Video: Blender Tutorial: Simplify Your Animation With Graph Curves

So now we're at the beginning, and let's just come to frame 1. And so we can better understand it, let's just go I and insert a location and rotation.
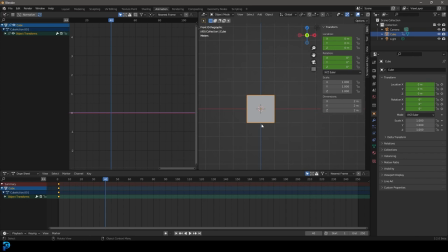8:24 And let's come to frame 40 and then go G and move it over to the side. And then R just to rotate it, and then go I, insert a location and rotation, all right? Now what we're having is it's starting here, and then it is just slowly going up here.
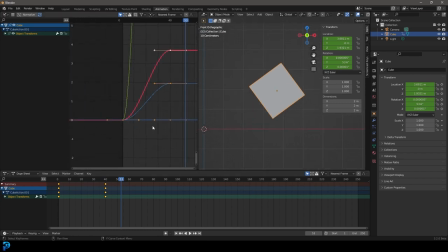8:41 It's not a linear movement. And the reason is you can see this curve here. This curve is nice and smooth. So it starts a little bit slower, then it speeds up and then slows down. And this is what you call easing in and easing out.
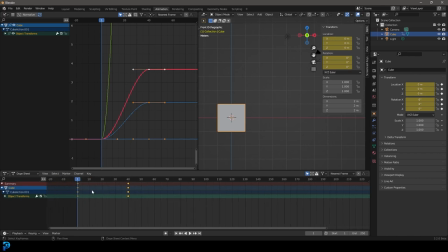8:55 Now, if you were to select these keyframes down here and you were to press T, you can change it to linear. And now you can see it's linear. There's no longer any curve over here. So if you now were to come to frame 1 and press the space bar, it's just one consistent movement.
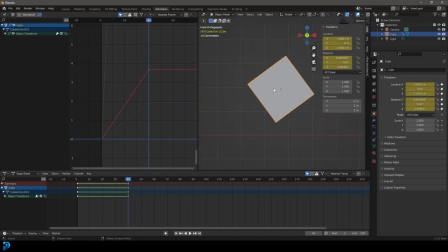9:10 There's no easing in and easing out. And there's going to be some situations where you want that, but generally people tend to just, you know, have these set to Bezier, which smooths that out for you. So you can also come in here and exaggerate it a little bit more.
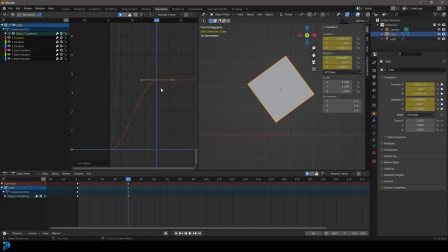9:25 So on the X here, we can come on the X location, grab that handle here on frame 40, and then just drag that up a little bit. We can click on this one on frame 30, grab its handle and drag it down a bit.
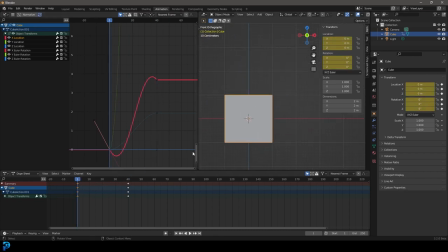9:38 And now we're going to have almost the same thing, but before it goes forward, it's just going to come down into the negative a little bit and then accelerate. So have a look at that when we now play our animation. See that? Just see how it hooks back just a little bit and then goes forward. And just that little extra detail can add a lot more realism to the movement of an object,
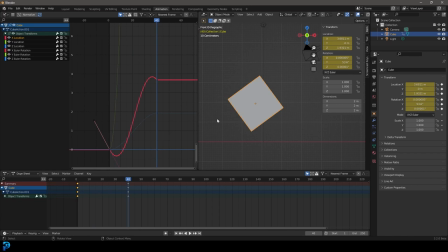9:56 make it look almost like a simulation, make the physics make a little bit more sense. And the exact same thing applies for all of these different transforms here. So I hope you guys kind of understand what the curve editor is, how it may be useful, and definitely give it a shot, try it out, mess around with some of these handles here.
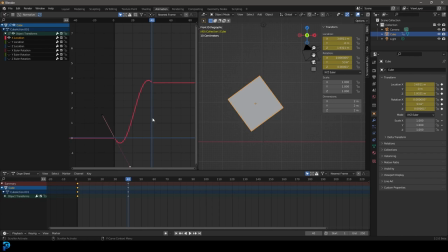10:14 Remember, you can turn some of these off to make it a lot easier. And just think in terms of the positive and the negative and how things are moving over time. The more you play around with it, the more you mess around with the keyframes and the graph editor here and the animation curves,
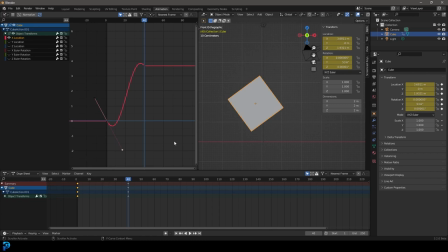10:29 you really will start to understand it a lot more intuitively. So I hope you guys have enjoyed this tutorial, that it makes a little bit more sense now for you how all this works. There's a lot more stuff that can be said. I'll just quickly just give you an example. I know this is getting a little bit long, but over here, if you press,
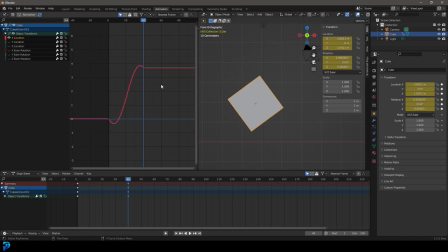10:45 you select one of these transforms and you come over here and you press N, you can see here there is a modifiers option. So on top of these things here, you can come down and give them a modifier, for example, like a noise, and now it'll give a generated effect on top of that curve. So now we have a little bit of jitter.
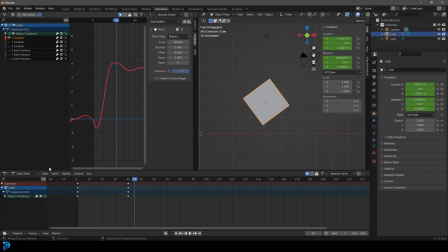11:01 So you can come here, you can increase the scale to make it more bigger, a little bit larger waves, and you can also influence the strength. So now you have a little bit of that random noise in there, which can add even a little bit more natural
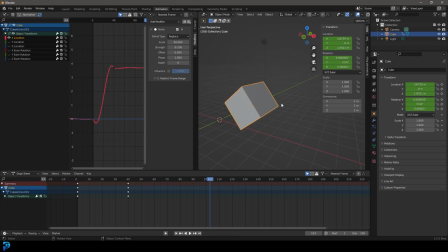11:16 unevenness or a little bit more jitteriness to your animation, especially when you're working with cameras and things like that. Having that sort of noise can be really handy to add that shakiness to a moving object. So all of these things are fun to play with. Definitely try it out, and I'll see you guys next time for another tutorial.